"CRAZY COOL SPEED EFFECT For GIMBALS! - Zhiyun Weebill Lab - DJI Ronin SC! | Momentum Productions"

What's going on guys? Josh here from Momentum Productions and today I'm going to show you how to shoot a hyperlapse on a gimbal. Let's get right into it.
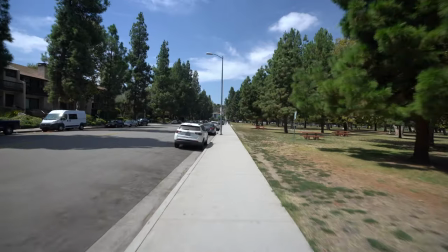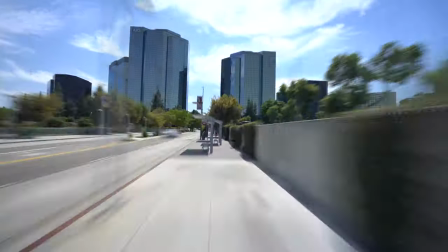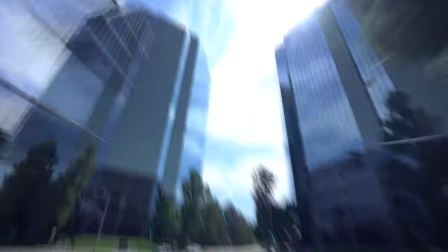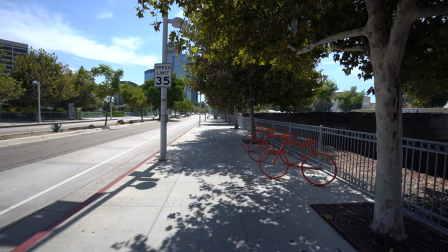0:23 Alright guys, so here we are starting off the hyperlapse. I want to get a shot of those cool buildings back there.
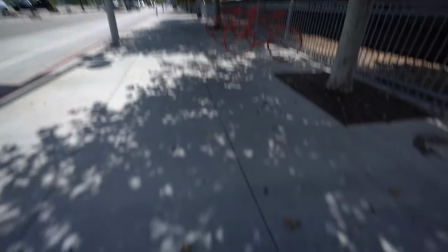0:32 And we are on a unicycle today.
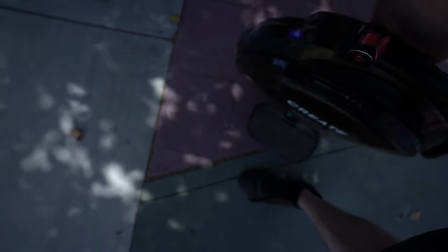0:37 I don't know if you guys can see it. I got to turn up the exposure here.
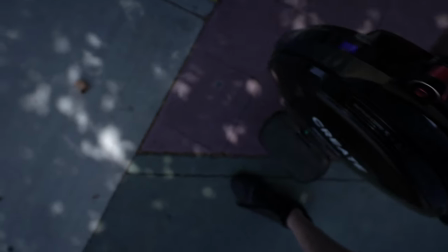0:42 We're on a unicycle here. I'll tell you right now, this thing is going to save my legs and it's going to allow me to focus more on the shot.
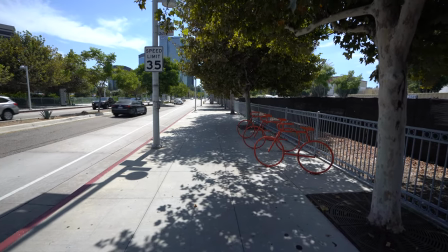0:51 And what we're going to do, we're going to actually use combined gimbal modes.
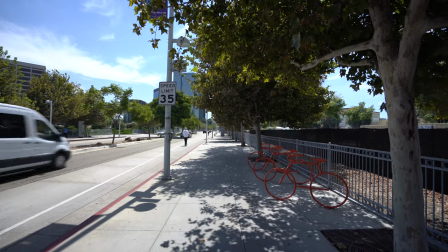0:57 So I'm actually going to be using the lock mode and I'm going to be engaging every now and then the full follow mode.
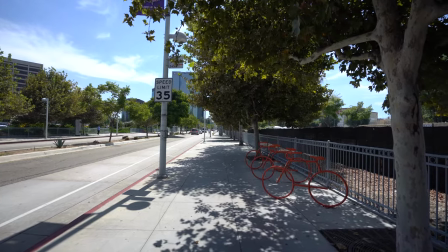1:05 That way I can readjust my tilt and my pan without having to actually have the gimbal twerk out. That little trigger that's in the front of the Weeble Lab is actually going to help me out with that type of movement.
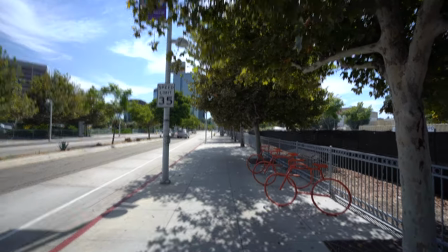1:18 And here we go.
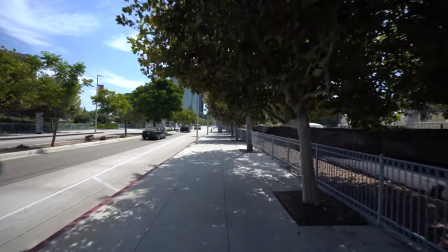1:23 Really useful trick here is to stay consistent with your speed and try to go through many
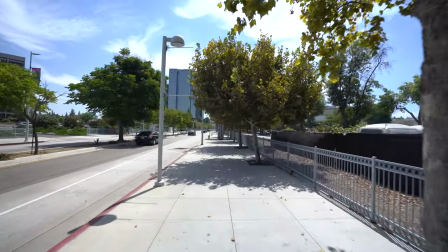1:30 obstacles instead of around them. because that's going to actually make for a much more immersive hyperlapse.
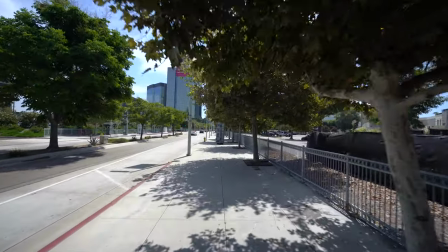1:38 So I'm just going at a very slow speed here.
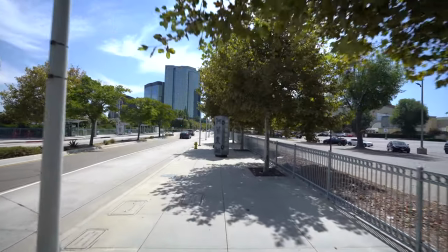1:44 Here comes our first obstacle. Remember, we're in lock mode, so Pan is not going to be following us.
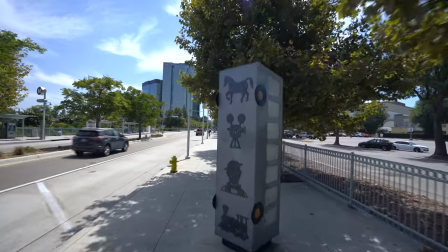1:50 So I'm going to get as close as I can to that obstacle and keep moving forward.
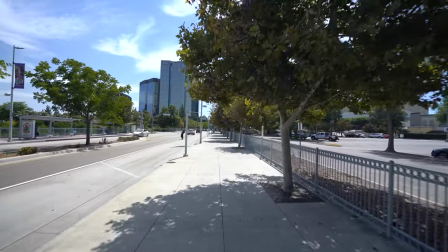1:58 I forgot, I can't really edit this video.
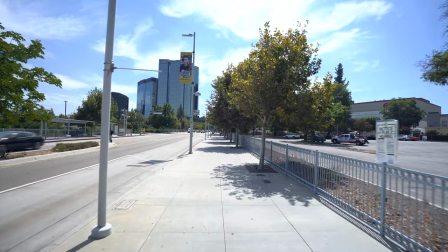2:00 So if I stumble a lot, forgive me, please. because i want this to be one continuous shot and i want you guys to hear me dictate this whole
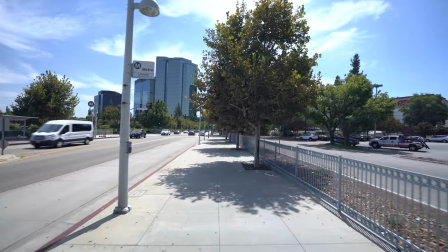2:09 entire type of shot so the shot itself because of the way the
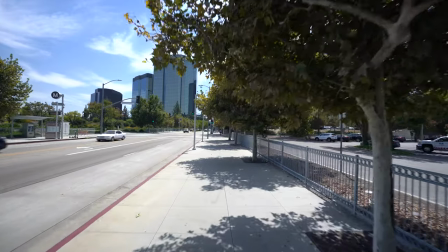2:14 road is starting to curve is not really centered so i'm gonna engage
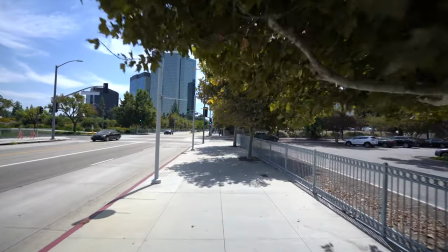2:18 the full follow mode i'm gonna make sure that the gimbal is nice and straight that way the gimbal won't twerk out on me so i'm
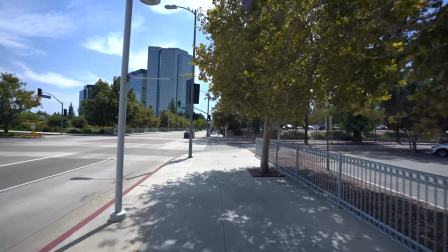2:26 gonna do it nice and straight there we go and then i'm gonna turn off full follow mode by releasing that trigger
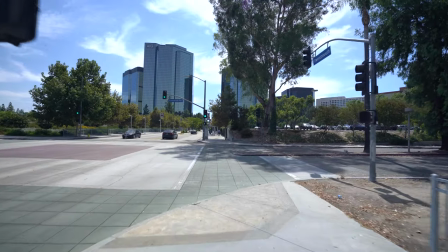2:35 and i'm going to keep going straight cool
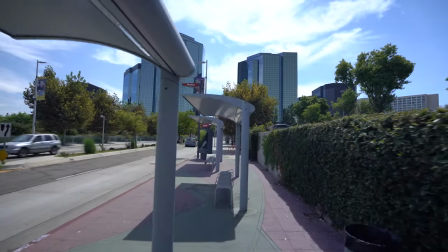2:41 keep the buildings in focus we're going to go through this bench area here
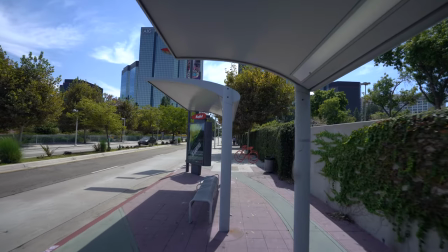2:46 i'm back in lock mode by the way i'm going to go through going to go through
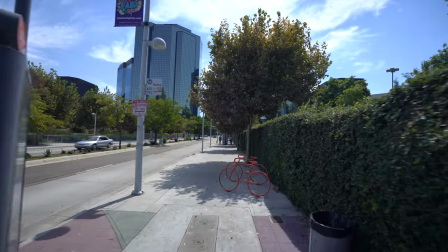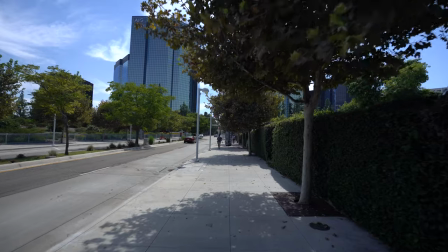2:57 awesome and you can see how lock mode is going to actually help us out with keeping a consistent
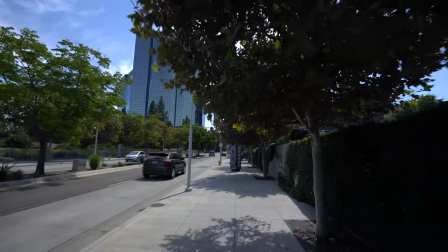3:06 orientation with the camera all right getting as close to this obstacle as i can
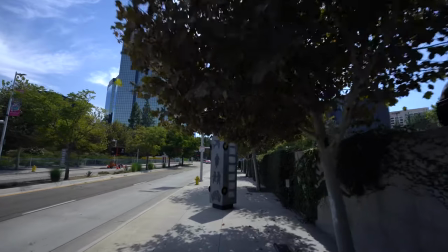3:14 nice the frame is still straight now
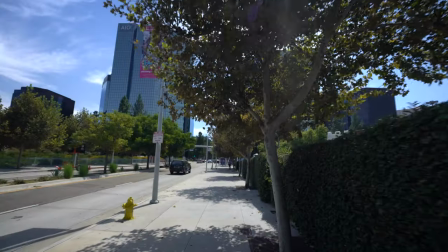3:19 we're starting to lose the building a little bit so in a moment i'm going to turn on full follow and we're going to tilt up very very slowly
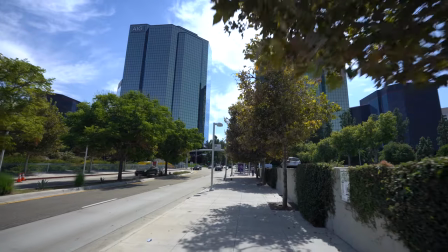3:26 all right starting now turning on full follow we're going to start tilting up and as we pass the trees,
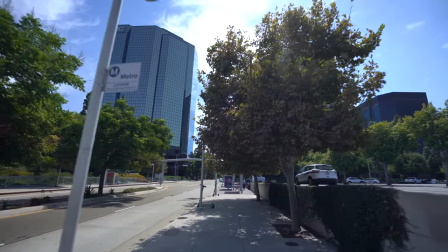3:35 we will reveal the buildings. Boom.
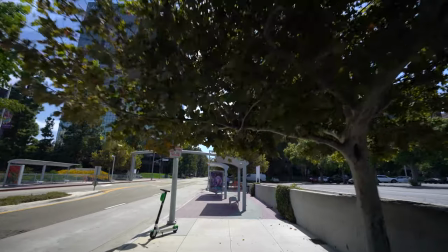3:42 It's getting tricky with the unicycle. Keep going, keep going.
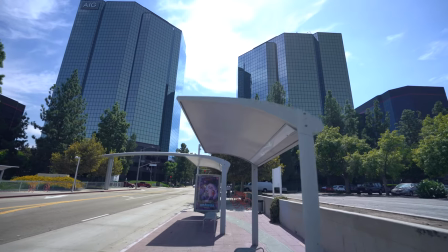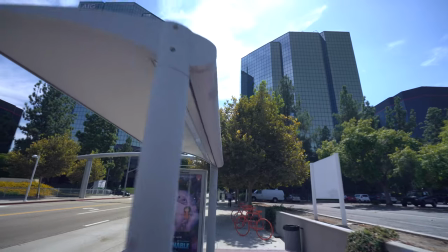3:54 Nice. We're tilting up even a little bit more now.
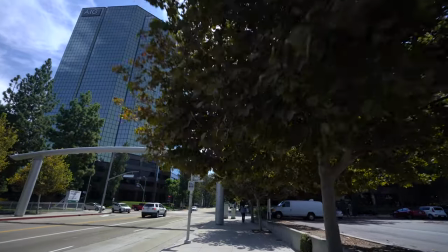4:00 And there you go. There's our buildings.
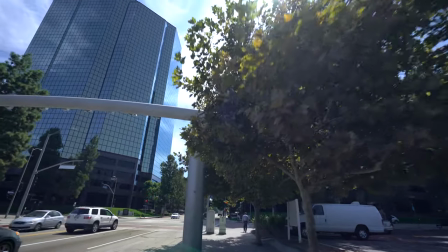4:06 Oh, that was tough.